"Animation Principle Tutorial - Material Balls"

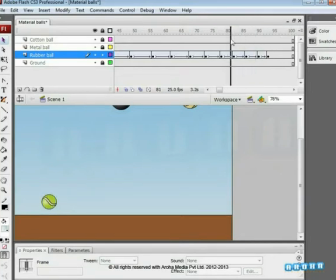505s
And now we have to only adjust the position of the ball on the 89th keyframe. It will be placed slightly above the ground level as shown in the video, because the bouncing of the ball has almost stopped and the ball has slowed down.
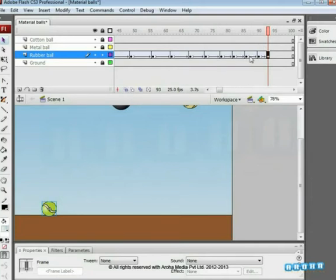It's time for ease in and ease out. Check the animation. Add one more keyframe in between the last motion twin to give the last bounce effect.
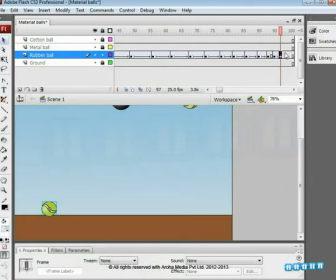Keep checking the movement, playing the animation as seen in the video. Now we need to extend some more frames.
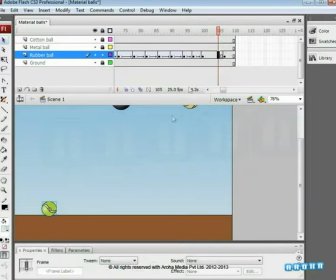553s
Let's add one more keyframe on the 107th frame and shift the ball to the left side at some distance. Also, rotate the ball at some angle on the last keyframe.
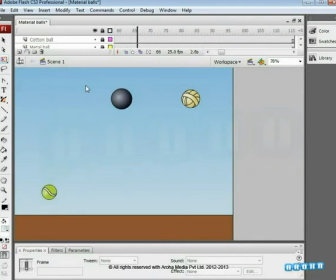566s
Finally, play the animation and you will understand that the ball we just animated has the feel of a rubber ball, which is very bouncy. Here, we are finished with the rubber ball animation. Now, let's move to the metal ball animation.
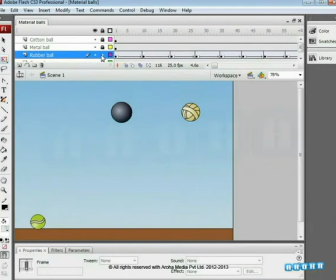584s
For that, lock the rubber ball layer and unlock the metal ball layer. Okay, here we go. Add a new keyframe on the 7th frame. Create motion twin from the properties
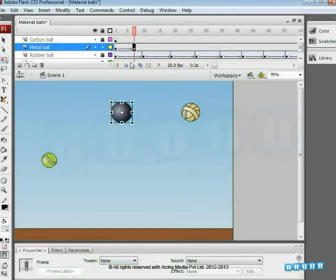599s
and place the metal ball on the ground on the 7th keyframe with the help of the down arrow key. This will give a straight movement to the ball. As the metal ball is also moving downwards, we'll give ease in value of -100.
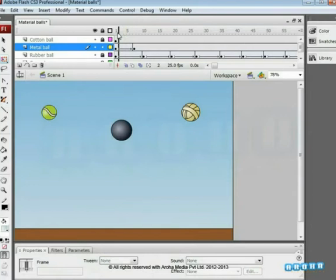618s
That means the ball will travel slow to fast towards the ground.
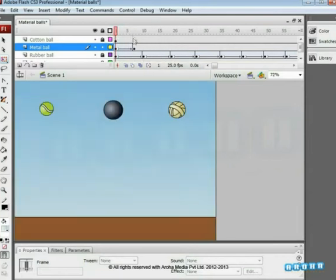623s
We are checking the movement now. Shift the keyframe to the 6th frame and insert a new keyframe on the 8th frame. Apply a motion tween again and slightly move the ball above the ground level on the last keyframe.
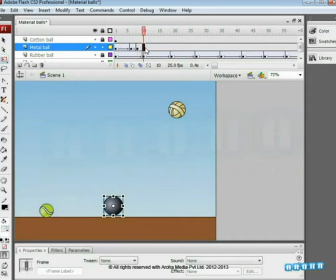639s
As we check the motion, we'll shift the keyframe from the 8th frame to the 9th. To bring the ball back, insert a keyframe on the 11th frame. Do as earlier. Add a motion twin on the onion skin and place the ball back to the ground level.
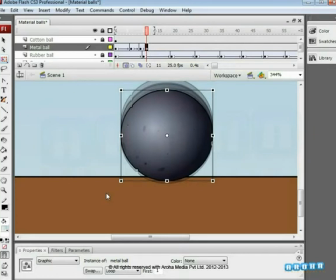658s
Remember that this is a metal ball. It won't bounce like the rubber ball. In fact, it will not bounce at all.
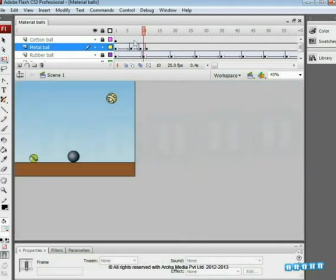666s
When we play the animation, we can make out the difference between the weight of rubber ball and the weight of the metal ball. We'll set 100 as ease out value for second movement and -100 as ease in value for the third movement of the metal ball.
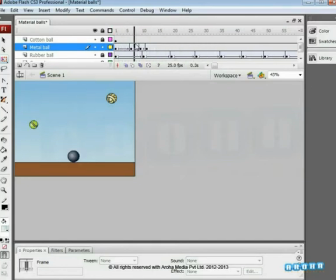683s
Now that we have animated the metal ball, we'll move towards the ground layer.
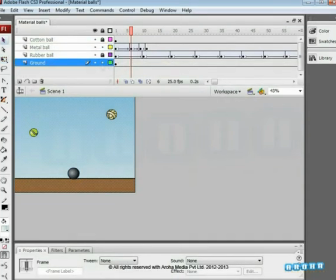688s
Unlock it and add a keyframe on the ground level, exactly where the metal ball has its first bouncing keyframe, that is on 6th frame. Also add one more keyframe just next to it.
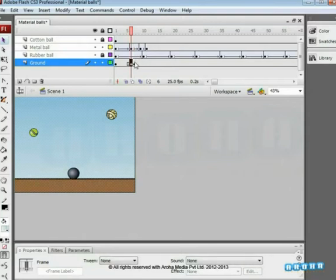702s
And now only the ground level on the 2nd keyframe will be shifted slightly, very slightly downwards.
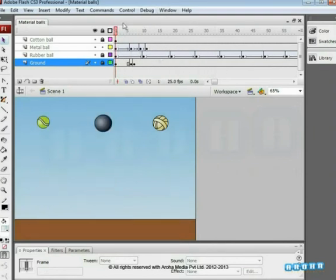710s
We have done this shift to create the effect of the ground shaking on the impact of the metal ball, as you will see in the animation. And here we have successfully animated the rubber ball and the metal ball. Next, we move on to the cotton ball. So let us start.
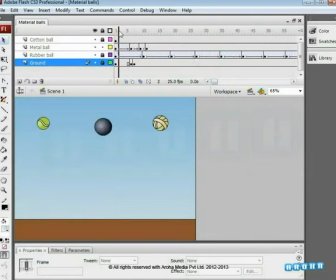728s
First of all, lock the other layers except the cotton ball layer. As with the other balls, we'll animate the cotton ball keeping in mind its weight. You can see here that the metal ball reaches the ground faster in comparison with the rubber ball because it is heavier.
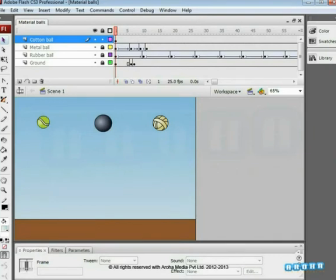748s
Now we know that the cotton ball is much lighter than the rubber ball.